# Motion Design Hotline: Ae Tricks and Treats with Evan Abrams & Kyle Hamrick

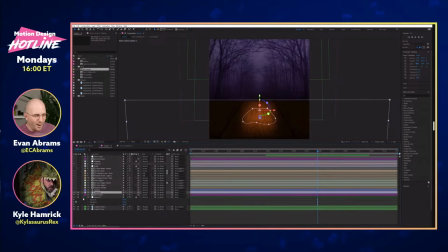[26:53]
I was going to say, we promised tricks. I feel like that looping thing is a really nice trick. I hope people make use of that in their daily lives. They should. Yeah, looping stuff can be tricky, especially when you have video layers. So being able to kind of know ways to make that work is nice.
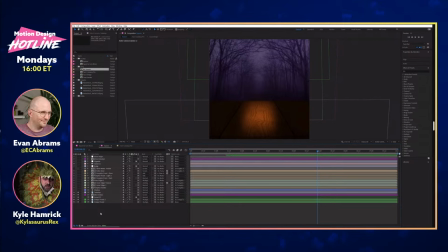[27:11]
Obviously, I did kind of what I think is the easiest version of it here, because smoke is organic enough that if you fade pretty slowly, you're probably okay. No one's going to notice. Yeah, you may need to get into other relationships where you like use a layer as its own track mat but like time offset that so you can kind of fade it back
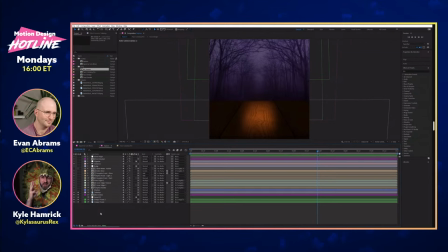[27:31]
off with itself so it looks more organic or something but um didn't need that here um so one thing i will point out is that my pumpkin glow is not remotely dynamic so um you know i could have probably set something
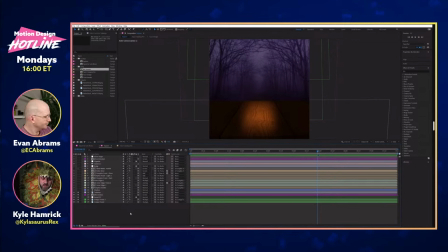[27:49]
up that's referencing the face i kind of tried that and honestly it wasn't doing enough so i was like I'll just kind of make a little blobby thing and it looks fine. Yeah, yeah. It has to look right. It doesn't have to be right. Yeah, exactly. It's a question of how, you know, flexible versus ease.
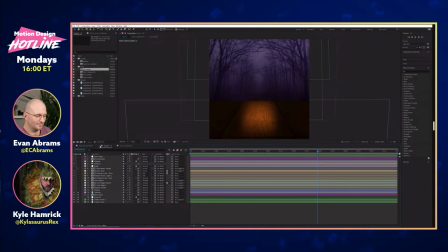[28:06]
And since there is a 3D camera move happening in the, knock this down, but happening in the actual, like, export version. Here we go. We'll open this up.
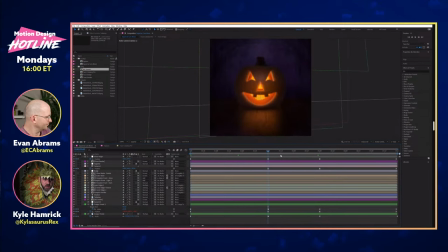[28:19]
So we start off back here and then we zoom in. and there's a little bit of, you know, actual camera rotation here. So getting the face responsive glow to kind of sit at the right spot, like, and look good, it just wasn't really working out.
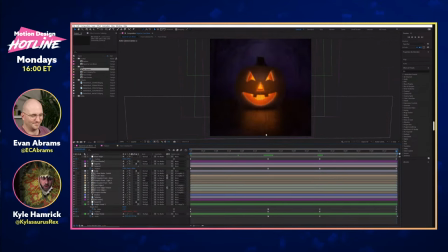[28:38]
So I just kind of went with the dumb version here and I think it works fine as long as you have some kind of face on the pumpkin. So anyway, now that we have this big background set up,
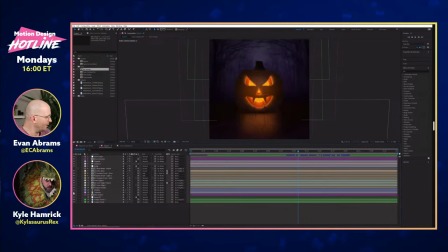[28:51]
um it's all just about the pumpkin right um so let's kind of step back into that uh let's see so we have here's kind of the main uh layer of the pumpkin here which is just that comp that you saw earlier just
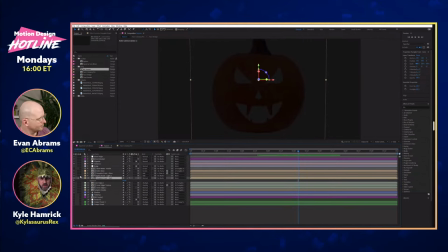[29:10]
knocked way down in exposure because obviously this is going to be kind of dark except the places that it's glowing from and so that you know is handled with another version So here's one that is not knocked down in exposure at all,
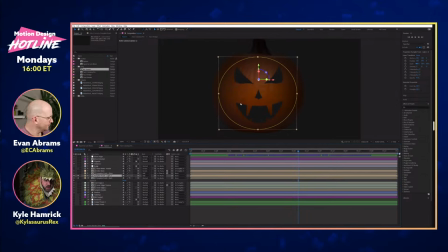[29:24]
but it's masked off very softly so that you can see you're kind of only getting kind of that central glow there. And then we have another version that is using kind of one of these instances of the face.
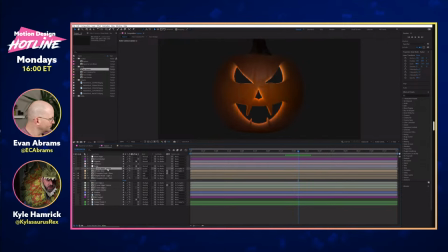[29:43]
I think this one is just the face. Yep. uh so uh as a matte and that has a couple layers on it you'll see um here we go i'll just honestly this in itself is kind of uh fun it's just got a little bit of radial fast blur
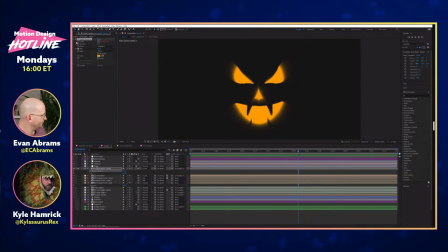[30:00]
to kind of give it that um give it that like push out glow and so that becomes the matte for this this glowy version here there's our pumpkin we have a little bit of extra glow on top of
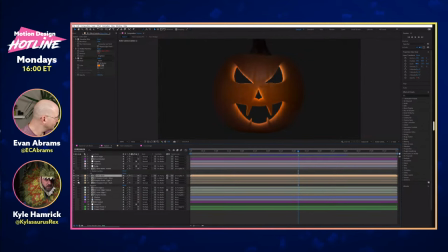[30:16]
that and then the inside was the part that i thought was pretty fun um so you'll see you know we have kind of this carved chunky like we need some depth here right right so i created
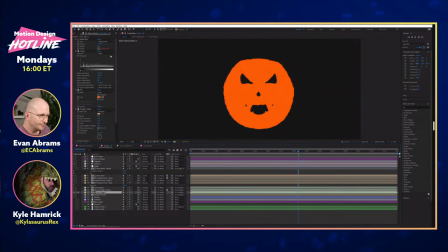[30:32]
these inner edges here using this recipe, some more radial blur. In this case, it's a CC radial blur. And then we crunched that with levels on alpha channel, which is a good trick for any time you want to crunch up some blur.
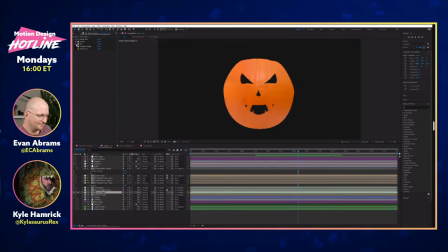[30:51]
Filled it just so I could control the color.
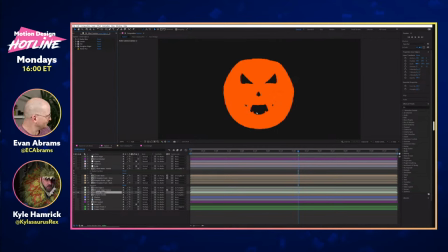[30:54]
Roughing edges, because again, you kind of want your pumpkin carving to be a little chunky especially on the inside edge there
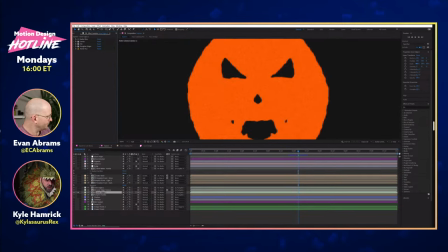[31:02]
okay and then a bit of noise to help give it some texture here let me turn that back up to full because you know you don't want your pumpkin to be completely smooth and then I have another version of pretty much the same thing but it has some fractal noise on it just to give some extra texture
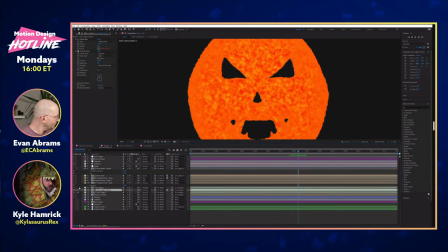[31:19]
and then another version of that that is the same thing but much
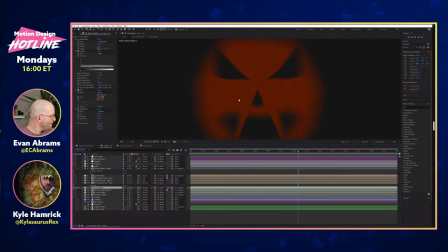[31:24]
darker because you kind of want the glow to be coming from the inside and you'll see here i left that nice and soft so once you get that all composited you kind of get kind of the dark edges closest to
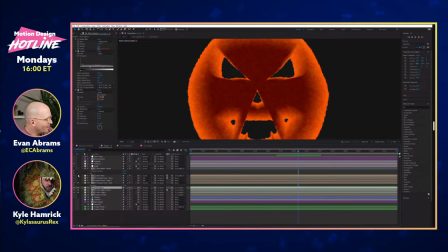[31:37]
us and the light edges closest to the interior light right you're getting that kind of glowing flesh that you yeah exactly okay and i just wanted to
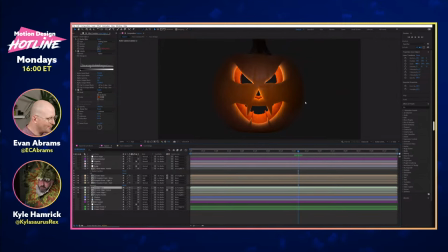[31:45]
say i hope broadcast bites that's that's a good look at the uh fx panel they're asking to observe that but i think that's because there's a delay on the feed and it's like kyle's kyle's looking the effects panel is it but yes hopefully that's hopefully that's getting you in there and if you
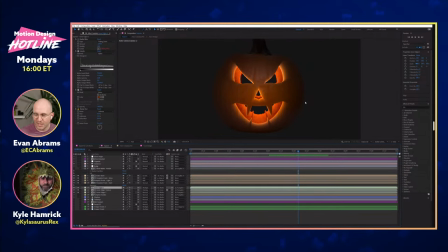[31:58]
want to really dissect the effects and stuff and really get into the nitty-gritty please download the project files motionlesslinehotline.com a real website for real people um but yeah i like that i like that kind of i was struggling with like how am i going to get that kind of the the
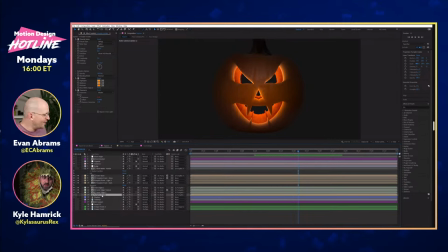[32:12]
what would what we would say in 3d like the subsurface scattering type of yeah right yeah that does a really good job this one took you know took a little bit of figuring to kind of land on it but But then once I kind of had, you know, this version, I was like, okay, so since I built it with a blur, I can definitely, like,
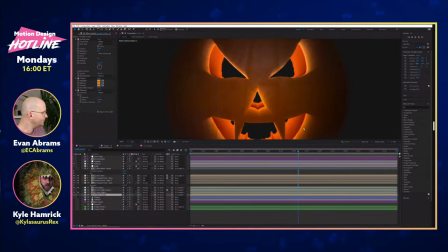[32:31]
make a dark version and have it kind of fade off into that. Right.
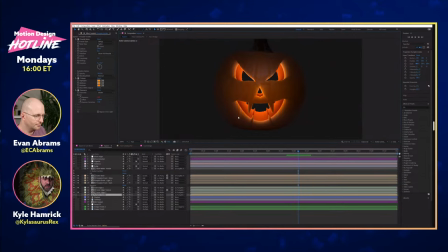[32:36]
And it works pretty well. You know, every once in a while, there's sort of a weird bit, and it gets, like, a little goopier around, like, here than I might want it to be. But I'm happy enough with it that, you know, it's good for this. um so after all that the only thing we really needed to do is the inside of
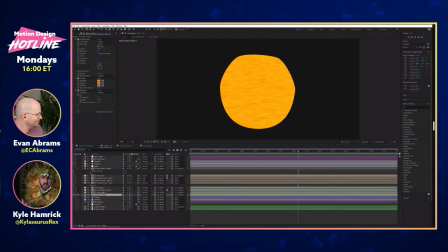[32:54]
the pumpkin um you know we're seeing inside the interior kind of scraped and so this is just our old friend fractal noise again um with a little bit of tritone and then um i did uh i did make kind of a glow amount that
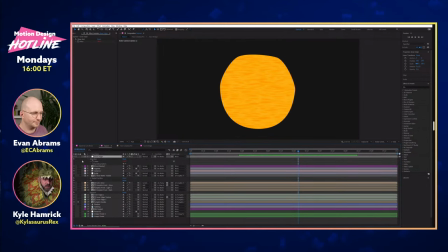[33:11]
wiggles a little bit it's pretty subtle i probably could have hyped it up a little bit but um there's a few of the kind of glow effects and exposures that are tied to that so they do flicker just a little bit over the life of the piece so um that's what's going on there and then you end up
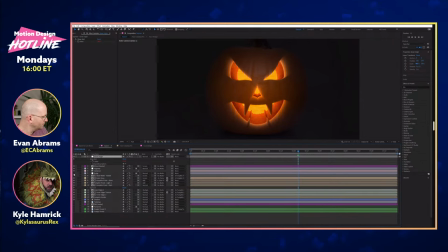[33:28]
with kind of your full composited pumpkin um there is a little bit uh since we had that um here let me just kind of turn a couple other things off i'll get the background back so once that was kind of built and i was pretty happy with you know my pumpkin in my background.
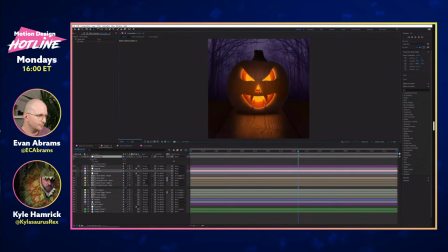[33:46]
Then I started futzing around with doing this little camera move. And I was pretty happy with the way it held up, but especially when you get a little close and if you go off axis a bit, it starts feeling pretty flat. So just to cheat that a little bit, I have an adjustment layer here.